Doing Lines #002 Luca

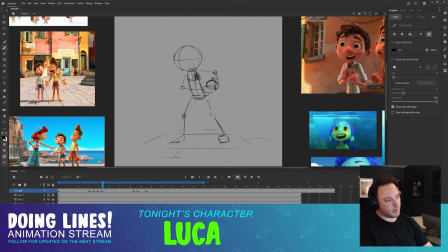4582s
lot of flipping back and forth to get the motion consistent. Okay, in the head.
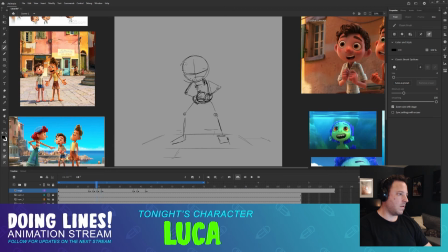See how that feels.
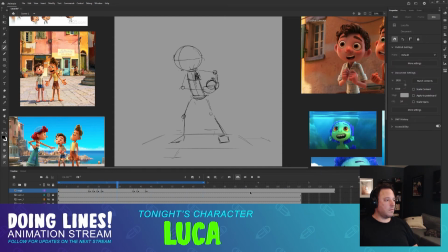Yeah. You can always make more frames and make it smoother.
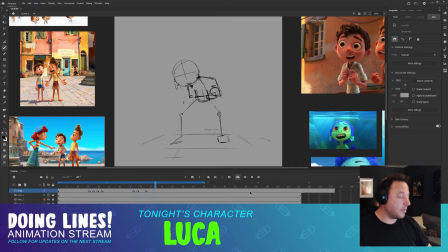4629s
I'm not really going to care about super smooth animation. I just want to get like the fundamentals in there, get everything moving right. A good foundation. Boom. So I think the arcs are moving well. It's communicating well what's going on.
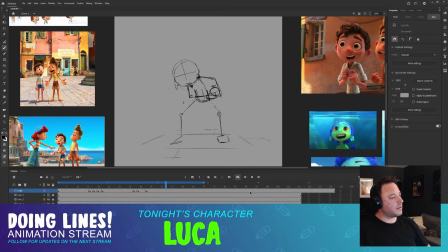4647s
Shift and weight is working. Yeah. Okay.
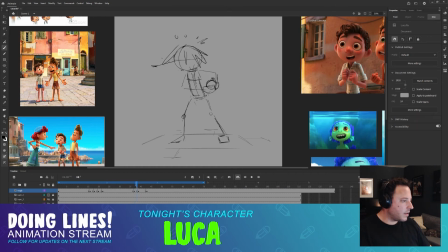Oops.
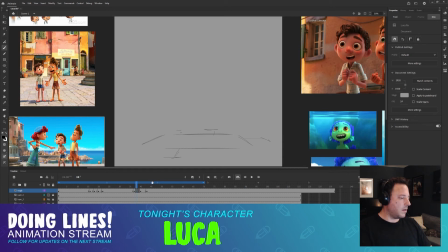4677s
There we go. No, there we don't go. What's going on? Add another frame. There we go. Okay. Hit with the water balloon.
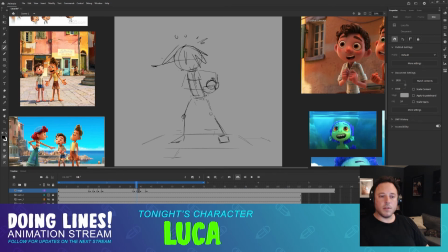4694s
First place I go for motion is the hips, because that's usually where your center of gravity is, where you start moving first, is from the hips to get everything else going. So I'm looking at the hips right now, and the hips are going to end up here. So if you just draw halfway in between,
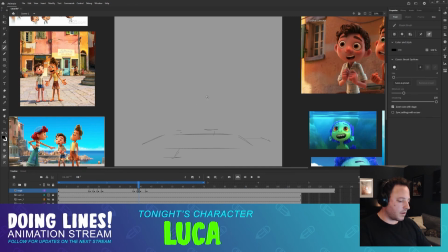4713s
it's going to look unnatural, because things in life move in curves and don't move in perfect straight lines. But I'm trying to figure out
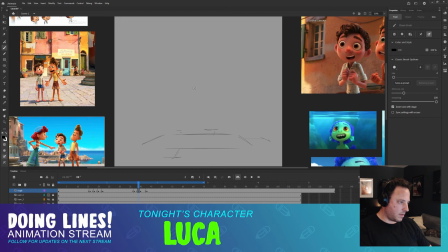4727s
I'm just going to have to sketch it out, how exactly we're going to get from point A to point B on this one. Here's the hips. Here's the hips. I think we drop them down.
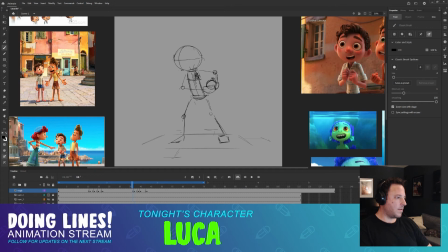We drop the hips down. The head is not gonna drop down immediately.
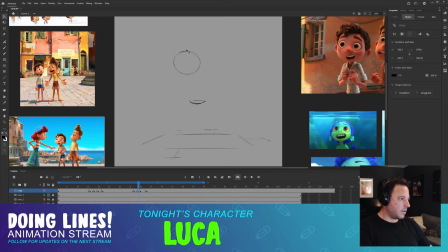4763s
I might even just to make the animation feel good, raise up. Yeah. Boom. It's gonna look up. Boom.
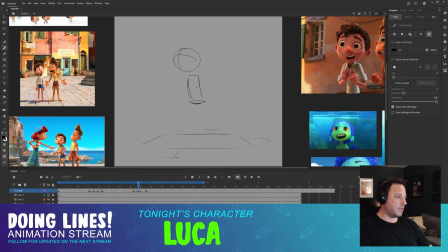4780s
Body. It's just gonna drop down. Like, what is going on? This is gonna start to move up.
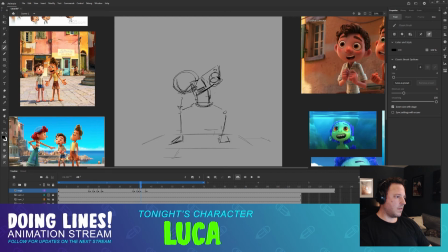I kind of want a force to be pulling down and then everything else lag behind it.
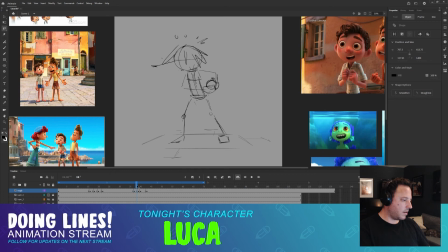4819s
Copy these feet again. Let's make life easy.
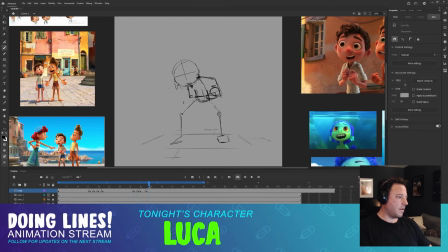4837s
Boom. I want that head to lag behind and really like you're collapsing so fast the head, even though it's getting hit first with that water balloon. It might not work out. We'll see. We just gotta see what it looks like.
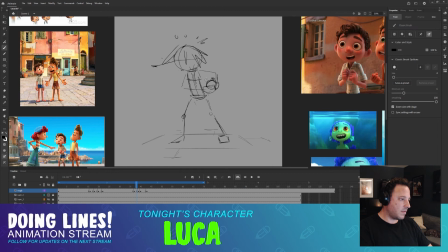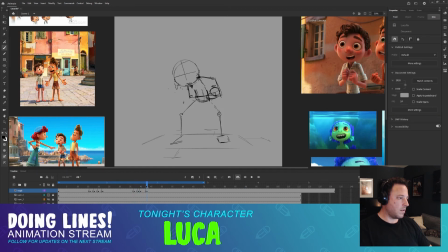Oof. think that's working.
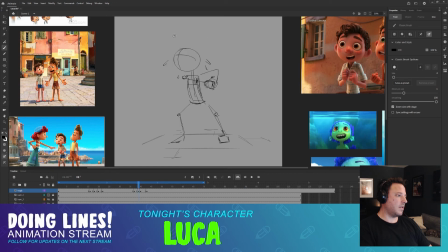4889s
I'm just gonna animate a little bit of water effects just to help my mind see what's going on. Let's add another frame here. Let's just see what this feels like in animation. I don't know. Look.
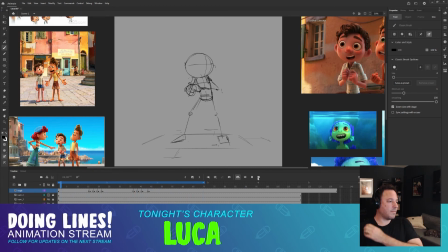4913s
Yeah, it's feeling good to me. If you have 100 different animators animating this shot, it'll be done 100 different ways. But I think this is fine.
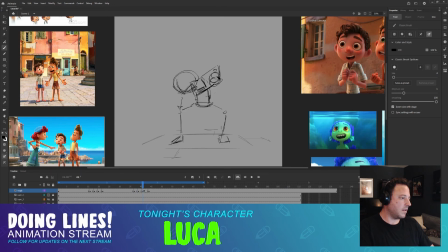4931s
Looking at it now, I think the shoulders should rise up a little bit more. Start this upward motion of the body sooner.
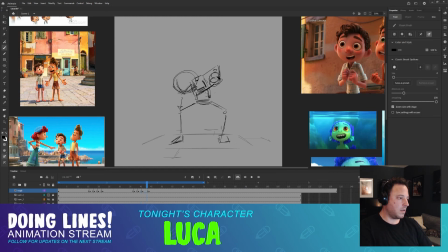Let's move the body a little bit over.
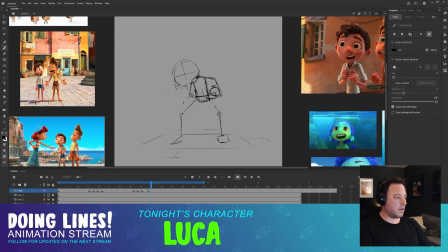How does that feel? Boosh. Drip, drip.
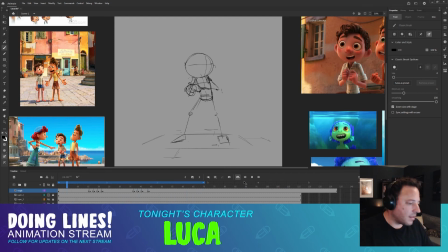4980s
Yeah, and it's gonna need another frame. Another couple frames probably. Let's try and flesh this one out. From here to here. So the hips don't have far to go. Let's copy the feet.
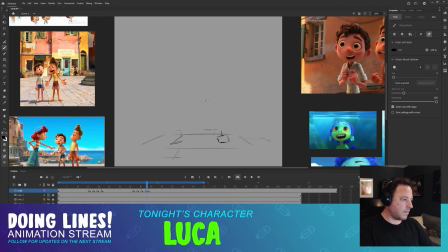Looks like they're moving over here. Come on back. Not too far.
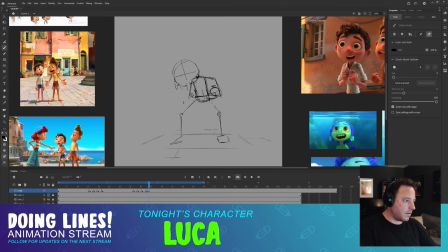Yeah.
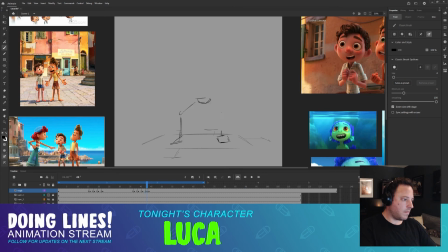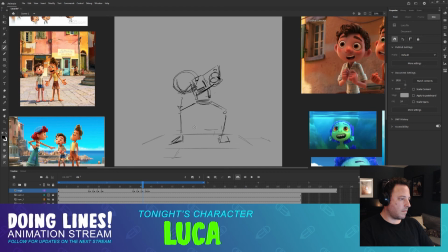I actually want this water balloon to drop below here and come back up because it's got that weight to it.
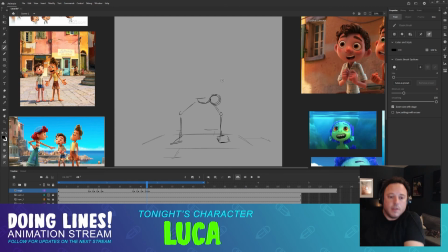5060s
And if he's going from up here to down here, all of a sudden it's not going to ease to a stop. It's going to drop down and pick back up. I might even have